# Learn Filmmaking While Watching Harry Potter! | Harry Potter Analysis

They probably showed enough of it. So that was a great shot. It was a very simple one, very easy conversation to follow. Let's go to a little bit more of a complex one where we have Harry and what's the blonde kid's name? I forgot his name. The bully. Malfoy. They're practice dueling in front of the whole school. Or at least their class. And they have teachers present. Let's go ahead and watch this. Notice, if you know anything about the 180-degree rule, will kind of follow me on this as well. I'll talk about that in another future video, but if you kind of know about that rule already, pay attention to the framing that they have for the 180-degree rule.
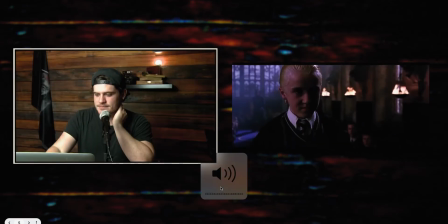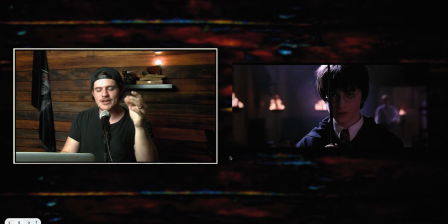[13:18]
Right off the bat, I want to just point out the fact they're dueling, and so the camera is at eye level. They're at each other, and also look at the lighting.
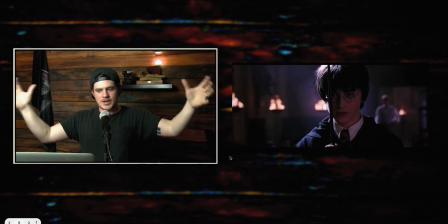[13:27]
The motivated lighting from those windows and those fire lamps around them is motivating the light that is being placed on them.
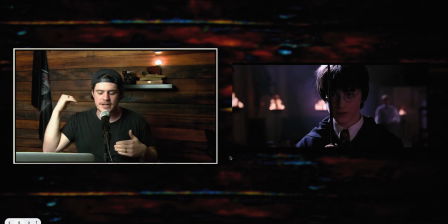[13:35]
I mean, you have a harsh shadow on the side of Harry and Malfoy, or hard light, that because it's coming from those directed beams of light from those windows, and that's the motivation to fill the whole room. And then you have accents of orange, which is really nice.
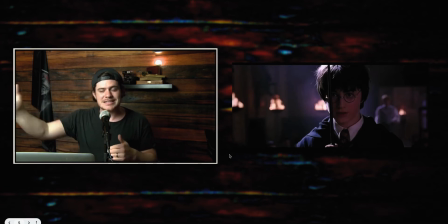[13:50]
That color difference between that bluish light that comes from, I guess, the sunlight mixed with that tungsten fire candle color. It adds depth to your image, not just depth of field, but it actually adds color depth.
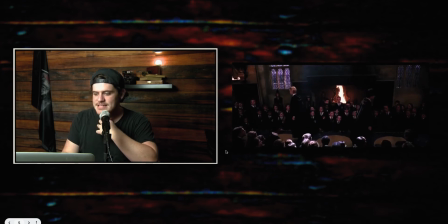[14:13]
So they're still at eye level, all right? We have an establishing shot, and we're showing everybody in the room.
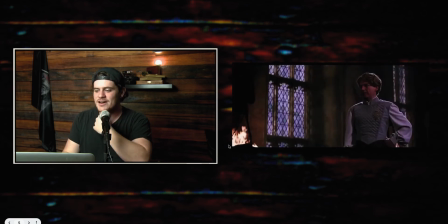[14:25] On the count of 3, cast your charms to...
All right, so right off the bat, we have the first authority shot of the scene. It's showing the windows, it's showing where the light source is, and also we have an authority.
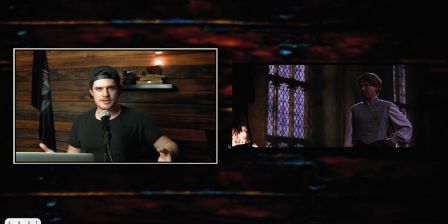[14:39]
So this is the teacher. He's like, I'm going to teach these youngsters about magic, and I'm in charge of this group of kids. So I tell him what to do. We have an authority shot. This is basically his, time to shine in the scene.
To disarm your opponent, only to disarm. We don't want any accidents here.
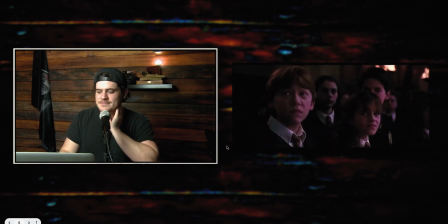[14:58] 1.
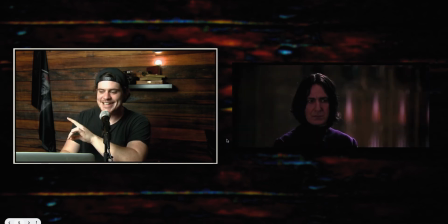[15:02]
Notice real quick, it cut to an eye line scene. It got rid of the authority shot when he looks across the way at Snape, because he realizes they're equals at this point. He might even be a little intimidated by him.
2.
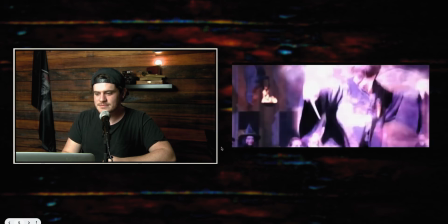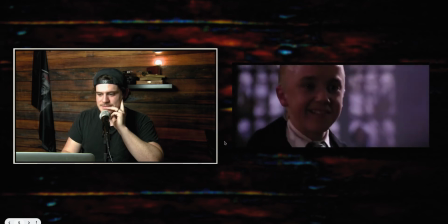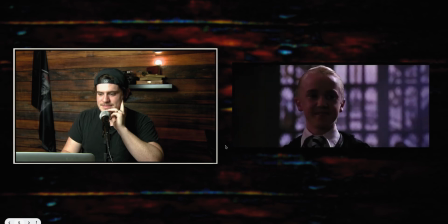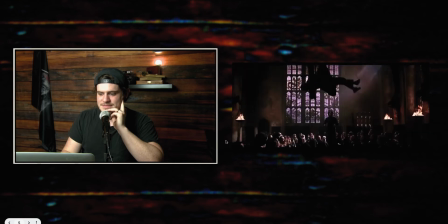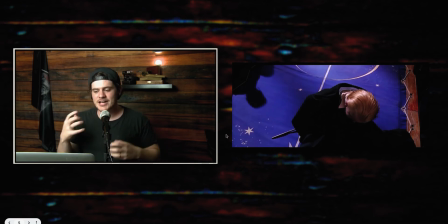[15:38]
All right. And so obviously they're cutting away a lot because they want to show the action. They choose to do that in wider angles to establish and to show where they are on this long mat. Also, here's another authority shot. I've noticed
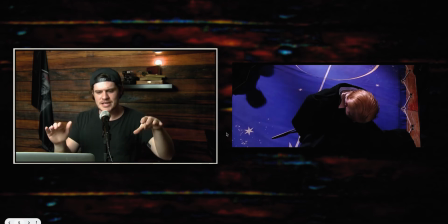[15:55]
Harry Potter, especially the early films, use authority and low angle shots extremely often. But check this one out between Malfoy and Snape.
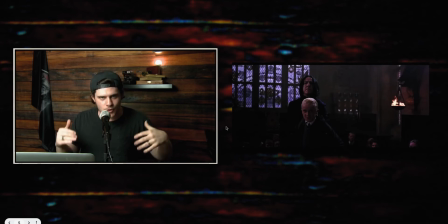[16:09]
See, it's just like Malfoy is like humbled, and Snape's like, "You're making me look bad.
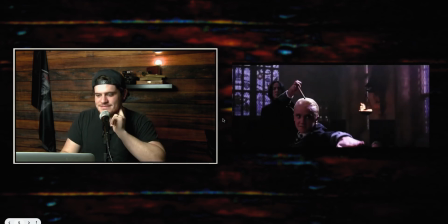[16:14]
Do your thing."
I said disarm only. Seven Sophia!